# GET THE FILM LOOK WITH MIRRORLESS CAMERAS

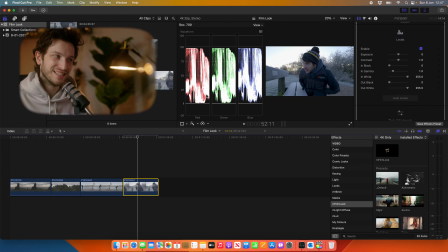(4:09)
And you can mess around with these until they're around about where you want. It's not always going to be that you want your highlights to be at 100. You might want them a bit lower. It's down to your what you're trying to create with that image. And in gamma is going to be your midtones, so you can drop and raise them if you want to.
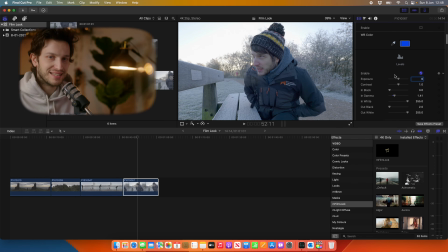(4:26)
And I'm just going to raise them a little bit. So then as we scroll down inside the inspector, you can see that we have more basic adjustments. And if we enable that, we can then change the temperature, which again is white balance. It gives you more control over that if you need to. You can increase the vibrancy and the saturation and the sharpness.
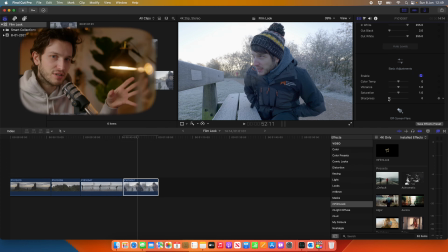(4:44)
I tend to keep these, if you're going to mess around with them, I'd probably be very subtle with them if you want to be. I am maybe just going to warm it up just a little because it was very, very cold this day.
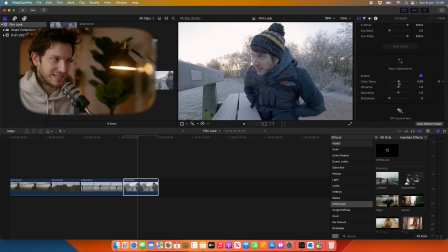(4:57)
It was like -7, -8. and I couldn't feel my hands at all. We're going to keep scrolling down inside this inspector. This is where everything is inside the mFilm Look plugin. It's all done through your inspector, and there is so much in here that you can go and change and create your desired look.
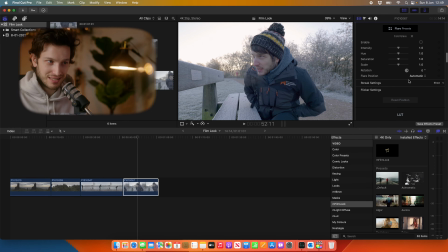(5:14)
I'm going to come back to this one, which is the off-screen flare, because I think that is something that probably should be lower down in here. I think these maybe should be ordered better and go in the order you need to correct them. So we'll come back to this off-screen flare. The next one we're going to use is this 3D lookup table.
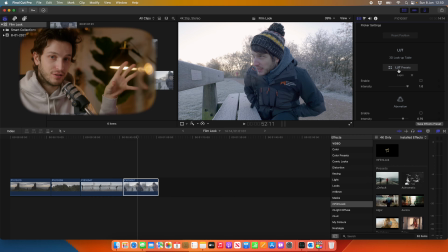(5:35)
Now at the top, we've already corrected our log footage to a Rec 709 image. But if we want to add in a creative style, we can then use a LUT, and we're going to click enable. And this LUT that is used is Lapis. This is kind of the default one that comes up all the time.
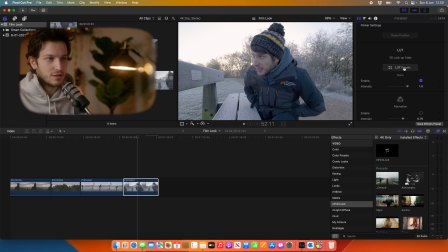(5:53)
But what you can also do is go into LUT presets.
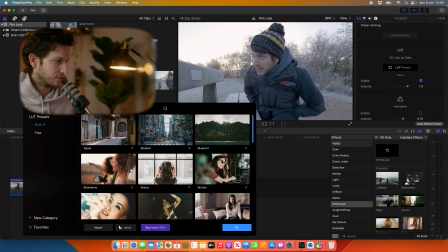(5:56)
And I'm just going to drag this over here, and you get all of these built-in LUTs that come with mFilm Look. So you can then scroll through and see which one suits the style that you're after to suit your video.
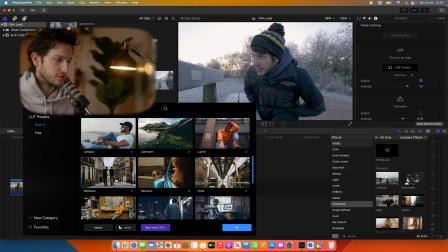(6:09)
Okay, we'll go with this one, Milestone, and then we're going to go and click OK.
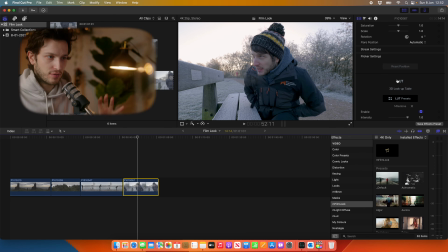(6:14)
And then that gives you a look that you can then increase the intensity of. So by sliding it all the way down, that is back to your Rec 709 image, and you can just increase the intensity as much as you want.
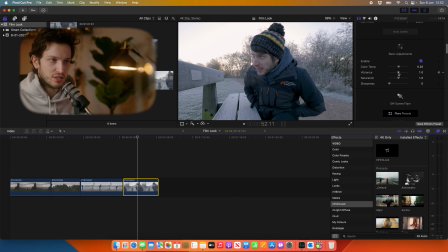(6:26)
But then what you can do is go back up to your adjustments. You can then change your vibrancy and saturation, and again mess around with your levels if you want to. And I think that looks okay. But then this is where it starts to get interesting, because you want to help give your video that cinematic feel. Cinematic, again, that word, no one really knows what it means, but you want to give it that look and feel that just, it looks good. Good? Can I say that? It looks good. You want to make it look as good as possible.
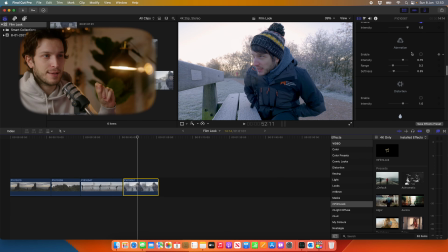(6:59)
You want to make it look as cinematic as possible. So you can do things like adding in aberration, which is little things around the side. It helps it look like you've maybe used a vintage lens. And again, you can increase or decrease the intensity of this.
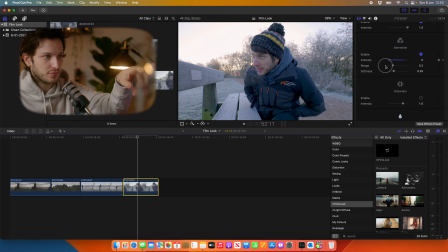(7:14)
So if you look around the edges of this image, you can see it almost blur in the edges. And it adds in a bit of sort of a RGB color. You'll get a bit of a rainbow effect sometimes. If you look down the side of the bench here, it's gone a little bit blue.
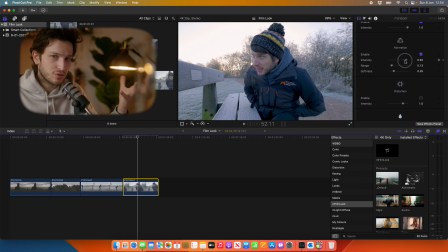(7:30)
If I turn it off, looks nice and sharp again. By being subtle with it, it helps add a little bit of something extra to your image. You can then go in and add in some distortion. So again, it makes it look maybe like a vintagey lens. I don't tend to use this, but it's useful sometimes.
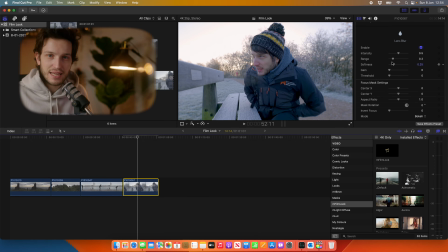(7:50)
I do tend to use lens blur quite a lot. And this, again, it has a similar effect to the aberration tool, which is further up here, but you don't get the sort of fringing colours, the blue, pinky, purples around where we had it on the bench here before.
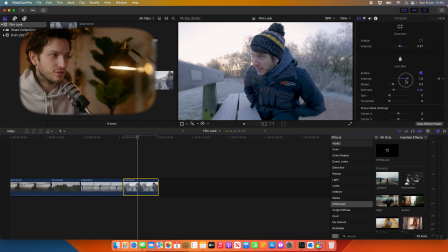(8:06)
Is literally just a blur. So it's almost like a vignette for blur. I do tend to use that quite a lot. I do really like that feature.